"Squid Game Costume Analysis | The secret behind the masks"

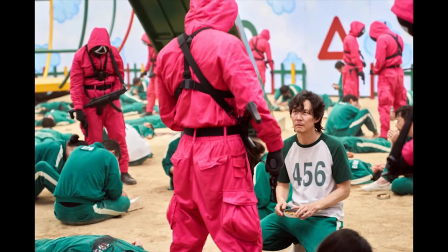(4:13)
The use of a combination of pink and black well contrasted with the green and white that the participants wore.
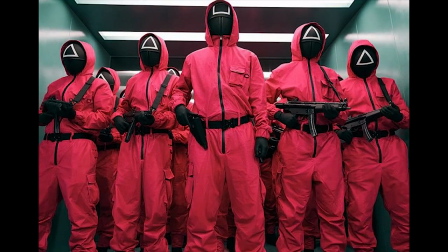(4:18)
All workers enter with their faces covered. The masks that these people use have square, triangle, and circle symbols. The director claimed that he did this because of his interest in the PlayStation console and did not use the cross sign because he did not like the Xbox symbol.
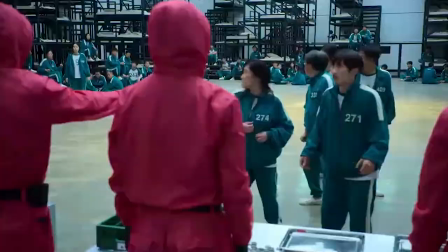(4:34)
This is not the first time the signs of the PlayStation have been used as inspiration or promotional items.
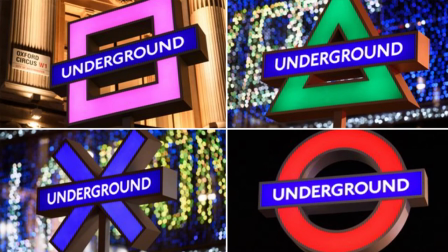(4:40)
An interesting example I can give is the time of the launch of the PlayStation 5, in which Sony partnered with London Transport,
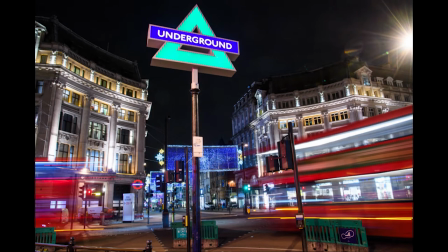(4:47)
in which the underground symbols of the Oxford station were shaped like the four main PlayStation buttons,
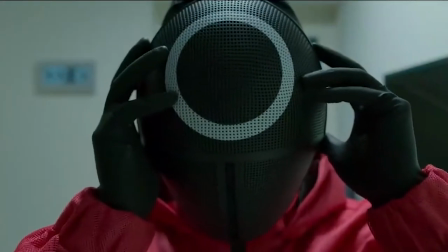(4:52)
which was a very interesting idea. In this series, each of these shapes expresses the level of that worker.
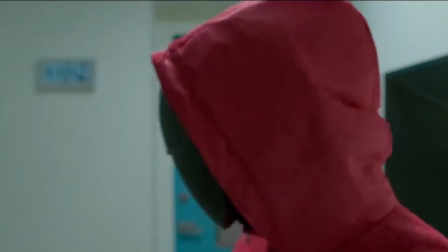(4:58)
Circle masks are for workers who are mostly responsible for cleaning the dead, cooking, or the primary responsibilities.
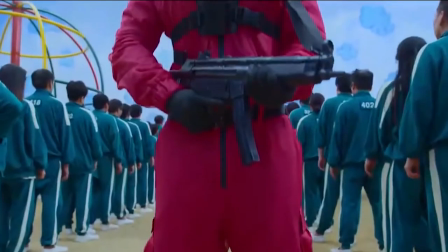(5:05)
The triangle is for armed soldiers who can shoot. They also wear a black suspender in addition to carrying weapons.
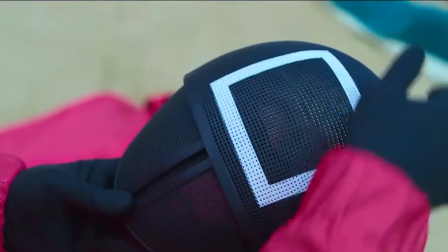(5:12)
And the square is for commanders. In fact, this sample is an inspiration to the life of ants,
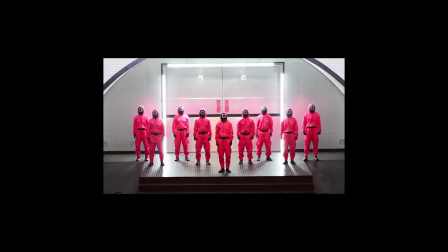(5:17)
as they have workers and must take care of the home, and their leader is the queen, and they all have a colony life.
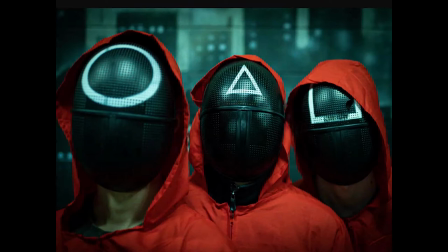(5:23)
The line implemented on the mask makes them look more like ants. And of course, this model is very similar to the fencing uniform.
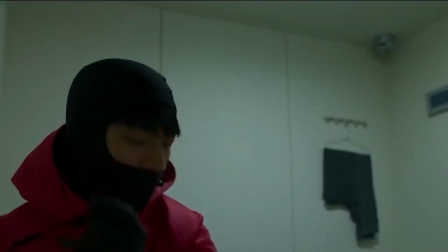(5:31)
This is not the only mask on the face of workers. All of them use another black mask on their wrist one that covers all parts of the face except the eyes.
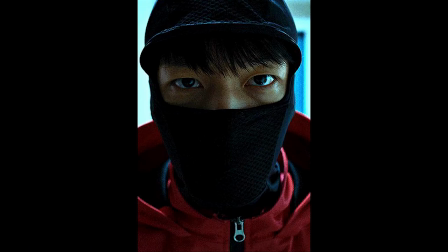(5:40)
And this is because they're more conservative regarding their identity.
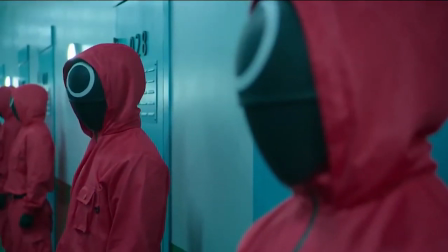(5:44)
All workers have a duty to be present at work with the same outfit completely covering the face,
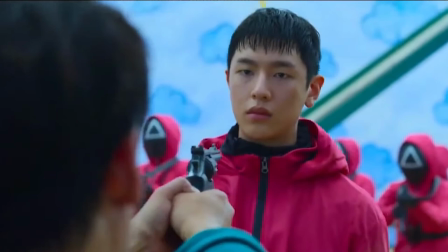(5:49)
which is why one of the workers was killed immediately when a mask was removed from his face in a scene.
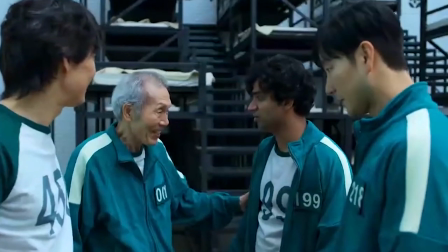(5:55)
But this rule did not necessarily apply to contestants. They usually wore their full outfits and often appeared in t-shirts.
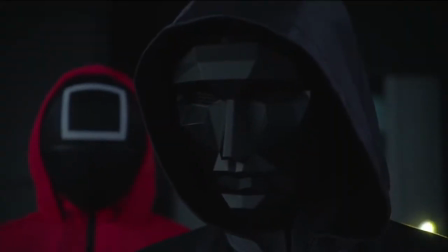(6:04)
The last one is the superior of all these people. That is the front man.
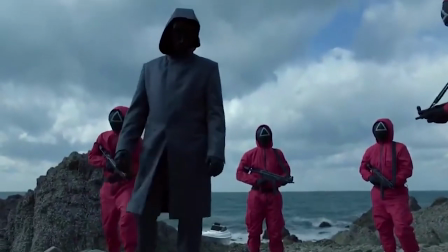(6:09)
He wears a black jacket that is a different and such formal outfit compared to the other two categories.
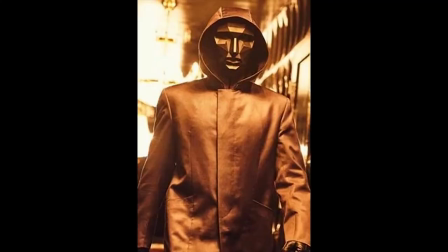(6:14)
However, it also has a hood with large pockets for carrying weapons. The cuts and stitches in the front part of the costume is neatly done and well shaped.
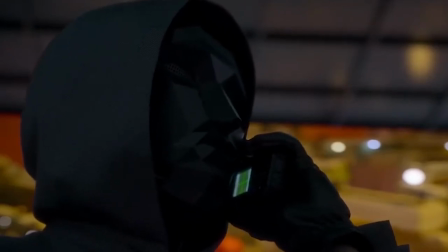(6:23)
By watching this outfit, you feel a sense of quality from the costume and buzz from that person.
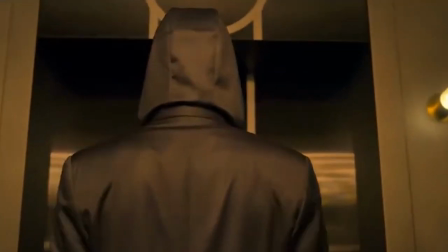(6:28)
Given the green and pink colors worn by guards and participants, black was the best choice to cover someone who was considered the leader of them all.
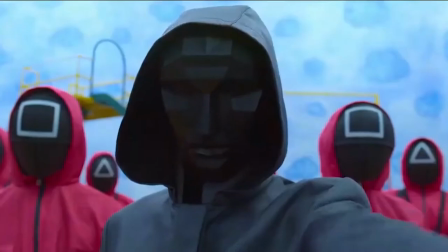(6:36)
A neutral color that created balance. His leather gloves are also among the strong points in his style.
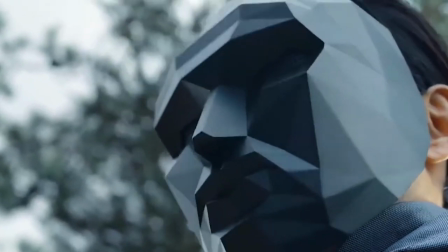(6:43)
The most important icon in the front man's look is his mask.
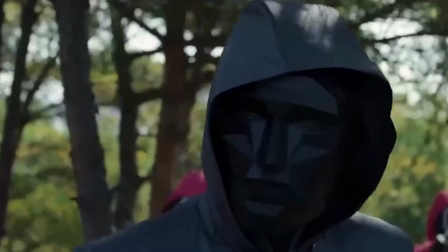(6:46)
The hard edges on the mask turn him into a humanoid sculpture, so that you're sure that this is not a human being.
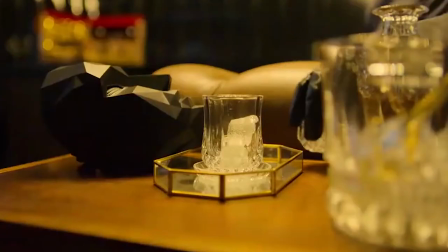(6:52)
On the other hand, you get a sense of being real from it. It is kind of designed to instill a negative feeling in the viewer.
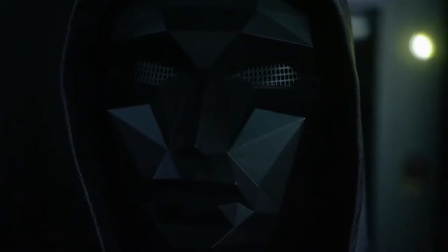(6:58)
The light reflections that are created at different angles on the mask make you look at it differently from every angle.
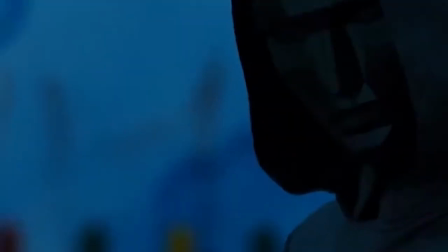(7:04)
In the series, it can be seen that this mask is designed in such a way that it even has the face recognition potential.
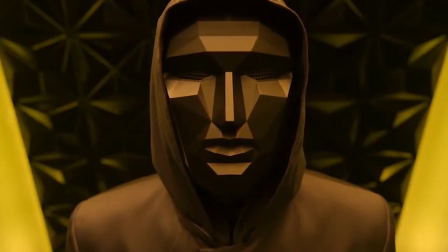(7:11)
So this is not a normal mask at all.
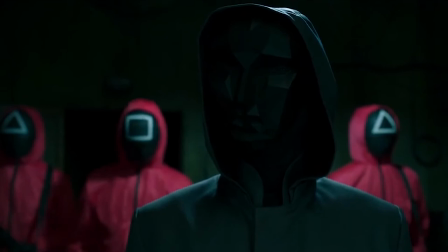(7:16)
Masks are one of the most iconic accessories used in Squid Game.
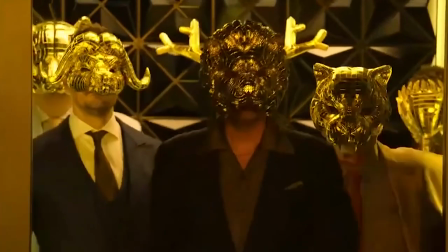(7:19)
In the last episodes, we see luxury masks made of gold that covers the faces of the main leaders of this land.
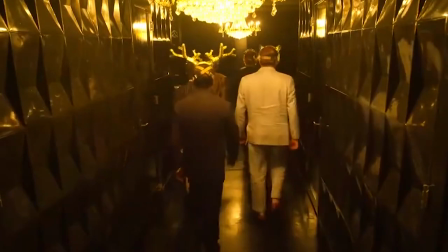(7:25)
These people are actually the richest and most influential people in the world.
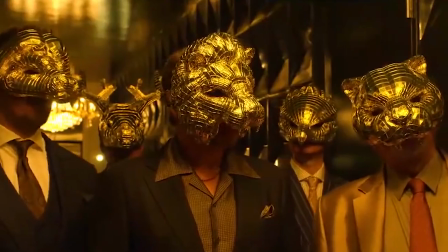(7:30)
And each of them gathers together in the final game with masks that are shown as the face of the animals.
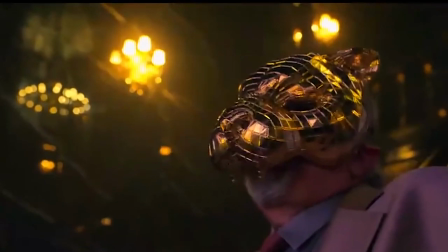(7:35)
These animals include lion, tiger, bull, bear, deer, and owl.
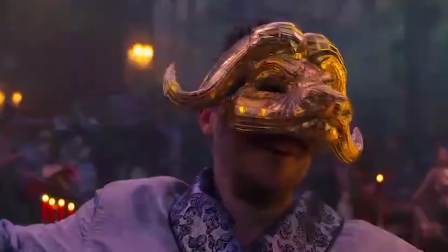(7:41)
Each of these animals, according to the symbol they have, somehow expresses the level and degree of that person.
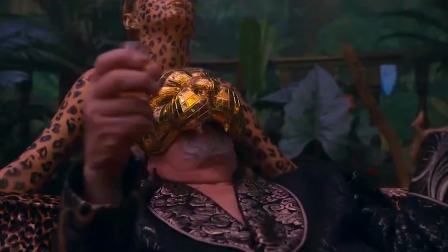(7:47)
In South Korea, the lion is a symbol of guarding against disasters. so it is expected that the one who
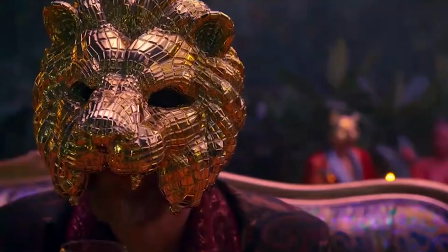(7:53)
wears the golden mask of the lion will be a powerful leader who is superior to the rest.
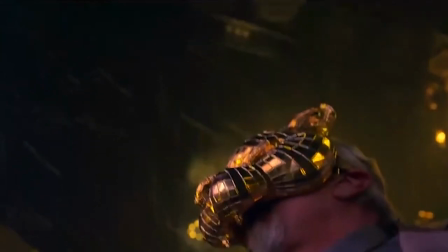(7:58)
The tiger is the national animal in South Korea and is mentioned in many myths and legends,
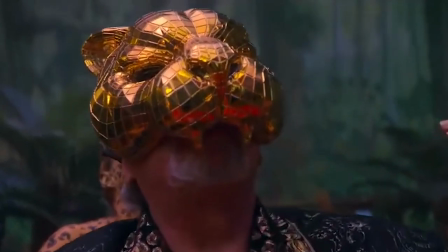(8:03)
so we can expect that the person wearing the golden tiger mask is probably their cultural leader or has some kind of higher level than the others.
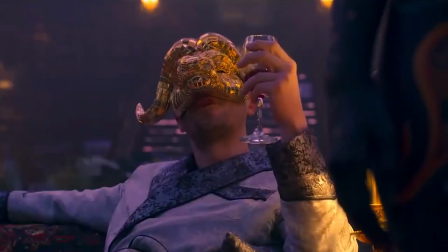(8:11)
Also in Korean culture, the bull is usually considered the ox, one of its main symbols of which is unity and stubbornness,
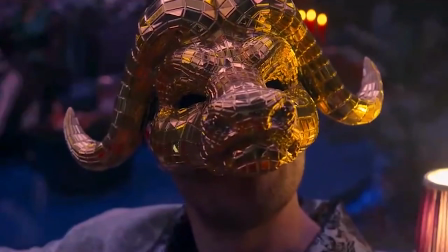(8:17)
so it is possible that the person wearing the golden bull mask is a tougher leader than the others.